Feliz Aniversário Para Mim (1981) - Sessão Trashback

Isso é uma coisa que acontece muito nesse filme, as atuações, quando é pra gente suspeitar de alguém, ficam muito canastronas e muito tipo, olha só, eu sou um vilão.
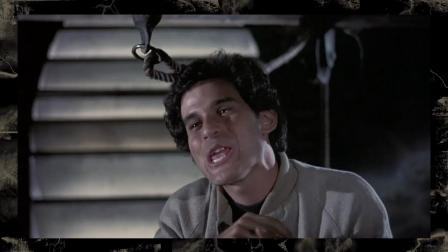12:45 E nessa cena acho que é o mais chocante, porque o cara vai de ser o Zé Graça, Que tá lá imitando o Corcunda na torre da igreja Fazendo careta Pra puxar uma faca
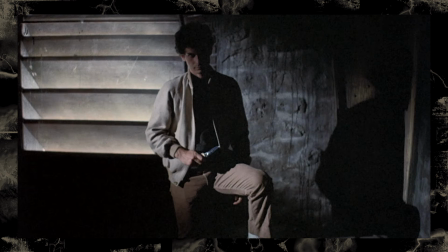12:52 e ficar ameaçador Andando com a cara nas sombras Em questão de dois minutos
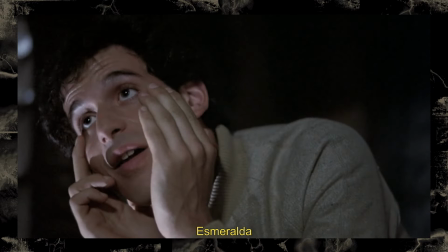Pra no final ele nem ser o assassino também né Então tipo, essa mudança dele de personalidade Nem faz sentido Os outros dois caras do grupo Eles não são tão suspeitos
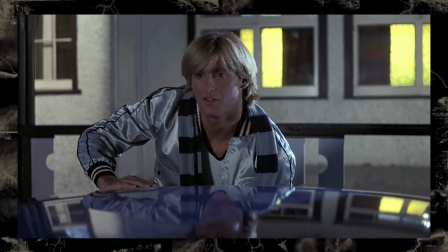13:14 assim E talvez por isso eles tenham menos caracterização Tem um cara que é o atleta do fisiculturismo.
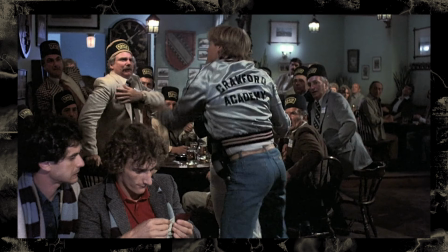13:20 A cena do bar no começo do filme estabelece ele como o nervosinho do grupo, impulsivo, que quer bater nos caras que tão cantando umas músicas atrás deles na mesa. Mas depois disso ele meio que não faz muita coisa, ele é meio apagado, ele só tem uma cena de morte memorável. E o último membro do grupo é o único ator que eu reconheço, que é o Matt Craven, que eu conheço, claro,
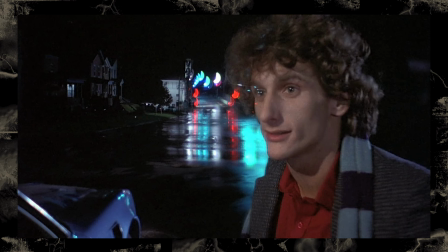13:38 porque ele faz Justified, o grande personagem Dan Grant, um policial que aparece em sei lá,
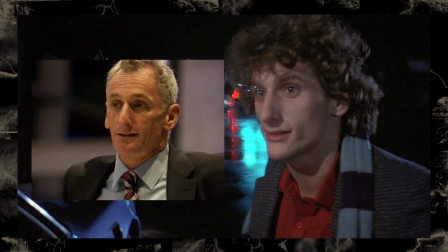13:43 meia dúzia de episódios nas seis temporadas da série. Mas a caracterização dele aqui é que ele é um jovem Que é meio viciado em aposta Todas as cenas que aparecem eles vendo um
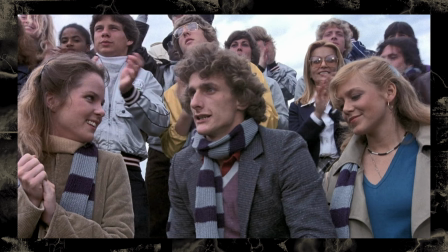13:52 esporte Ou alguma coisa assim Ele fala que apostou dinheiro naquilo e tá torcendo pra ficar rico Sendo que ele tá no top 10 Então ele meio que já é rico Chega um ponto que ele até faz piada autoconsciente com isso De novo, tem uma coisa meio pânico, né Que ele fala, galera, vamos todo mundo casar 20 aqui E o último que sobreviver pega o dinheiro A personagem da amiga,
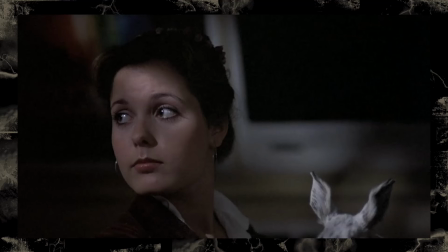14:09 ela meio que não faz muita coisa ao longo do filme Ela tem um pouco mais de destaque que as outras garotas Porque
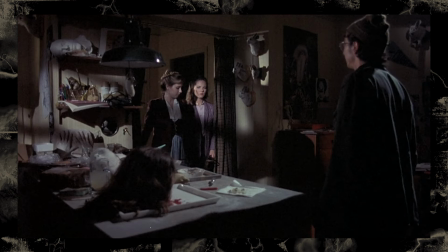14:14 justamente ela acompanha muito a protagonista Nos rolês que ela tá fazendo ali pra investigar Mas as duas louras, cara, elas não têm personalidade e nem relevância pra trama, porque na real elas nem morrem. O que é outra subversão sem querer de filme slasher, né?
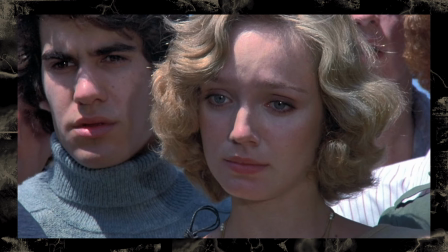14:25 Porque a loura geralmente é sempre a primeira a morrer.
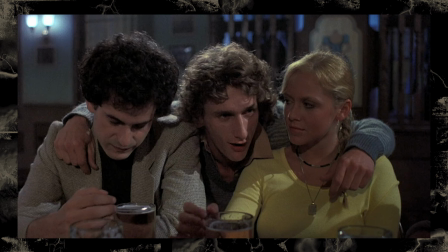14:27 Mas basicamente o drama aqui é que uma tá num triângulo amoroso com o piadista e com o cara do Justified, e a outra é a namorada do atleta.
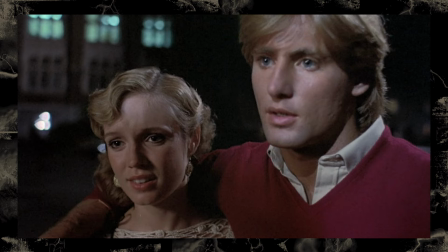14:35 E não tem muito mais do que isso. Uma coisa que eu gostei, que é bem slasher tradicional aqui, me chamou bastante atenção, foi a trilha sonora. O tema principal que toca no começo do filme com um pianinho macabro, eu achei bem marcante. Mas eu também gostei muito da estética do filme, que ele tem esse visual que é bem padrão dos slashers dessa época,
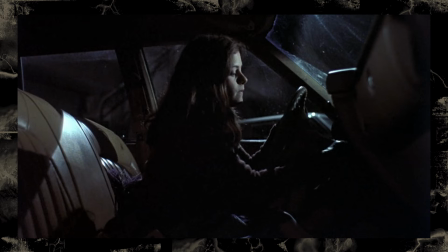14:52 que é uma fotografia que na maior parte do tempo é muito natural também. Mas talvez por ser um filme que é dirigido por um cara mais experiente, mais Hollywood tradicional, eu acho que ele teve muito detalhe visual que me chamou mais atenção, assim.
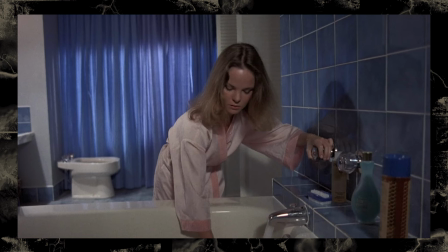15:04 Eu acho que a fotografia fez um bom uso de cenário, foi uma fotografia bem bonita no final, e tem cenários muito bons, diferentes, que são usados para a atmosfera de terror.
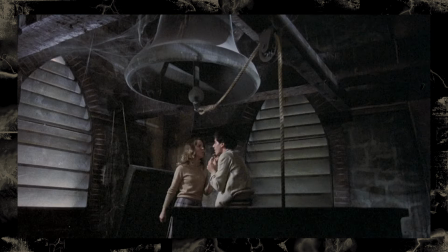15:12 Então a gente vai ter cena de slasher aqui na oficina, na academia, na igreja. Ele faz essa coisa que é bem festim diabólico do Hitchcock, né?
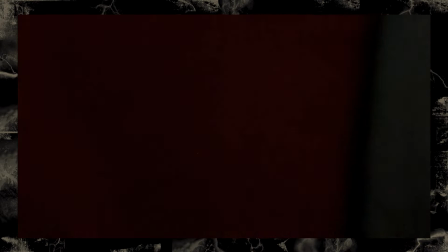15:20 Que ele faz transições de cena com os personagens se aproximando da câmera, tampando a lente por completo, e aí quando volta a câmera já tá em outra cena.
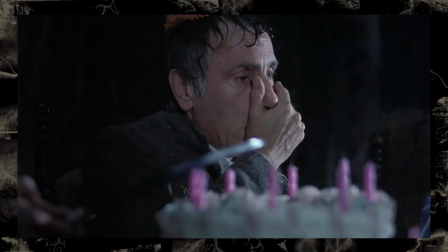15:28 Dando uma noção de continuidade ali no corte, que eu acho legal. E o filme tem uns enquadramentos que são só bem bonitinhos mesmo, às vezes até com algum simbolismo visual, né?
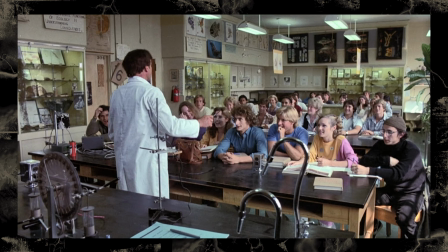15:36 Eu gosto que na sala de aula deles, o top 10 todo mundo senta na frente. Então quando o professor tá mostrando um exemplo de alguma coisa ali, o resto da turma toda tem que levantar e ir lá ver o que que é.
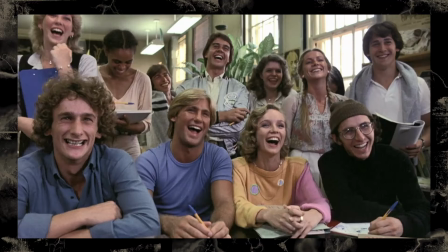15:47 Mas os top 10 não, eles ficam sentados ali na deles como se eles fossem realeza vendo o que o cara tá mostrando. Logo na primeira cena, depois que a primeira garota morre, a gente corta pra um plano que vai mostrar o pub, onde o top 10 gosta de beber, e a placa do pub fica muito em evidência,
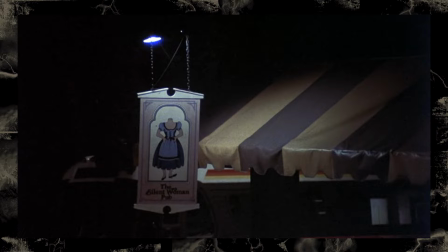16:00 né, que é uma mulher decapitada. Então cria esse paralelo com a garota que a gente acabou de ver levando uma facada no pescoço. E eu gosto também que, apesar de ser um slasher mais natural, ele também vai pro surreal de vez em quando, porque ele mexe com essa coisa de visões e flashbacks e blackouts. Então, toda vez que a protagonista vê alguma coisa que remete ao passado dela e que destrava essas lembranças, aí a direção começa a ficar esquisita, né?
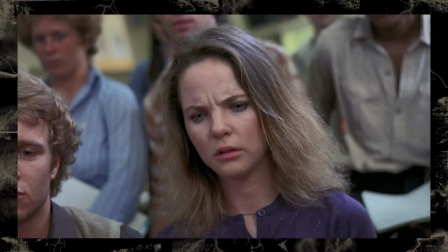16:22 Que o plano vira, né? Vira o famoso plano inclinado holandês.
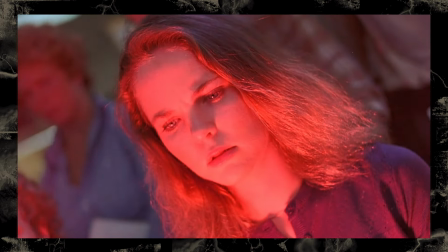16:26 Geralmente entra uma luz colorida ou uma luz forte ali que deixa uma coisa mais surreal antes de trocar de cena também. Então, no geral, eu achei que teve um visual bem criativo esse filme pra um slasher genérico de começo dos anos 80, tá ligado? Mas falando em slasher genérico, tem que falar do carro-chefe do filme, né, que são as mortes. As mortes mais bizarras que você vai ver!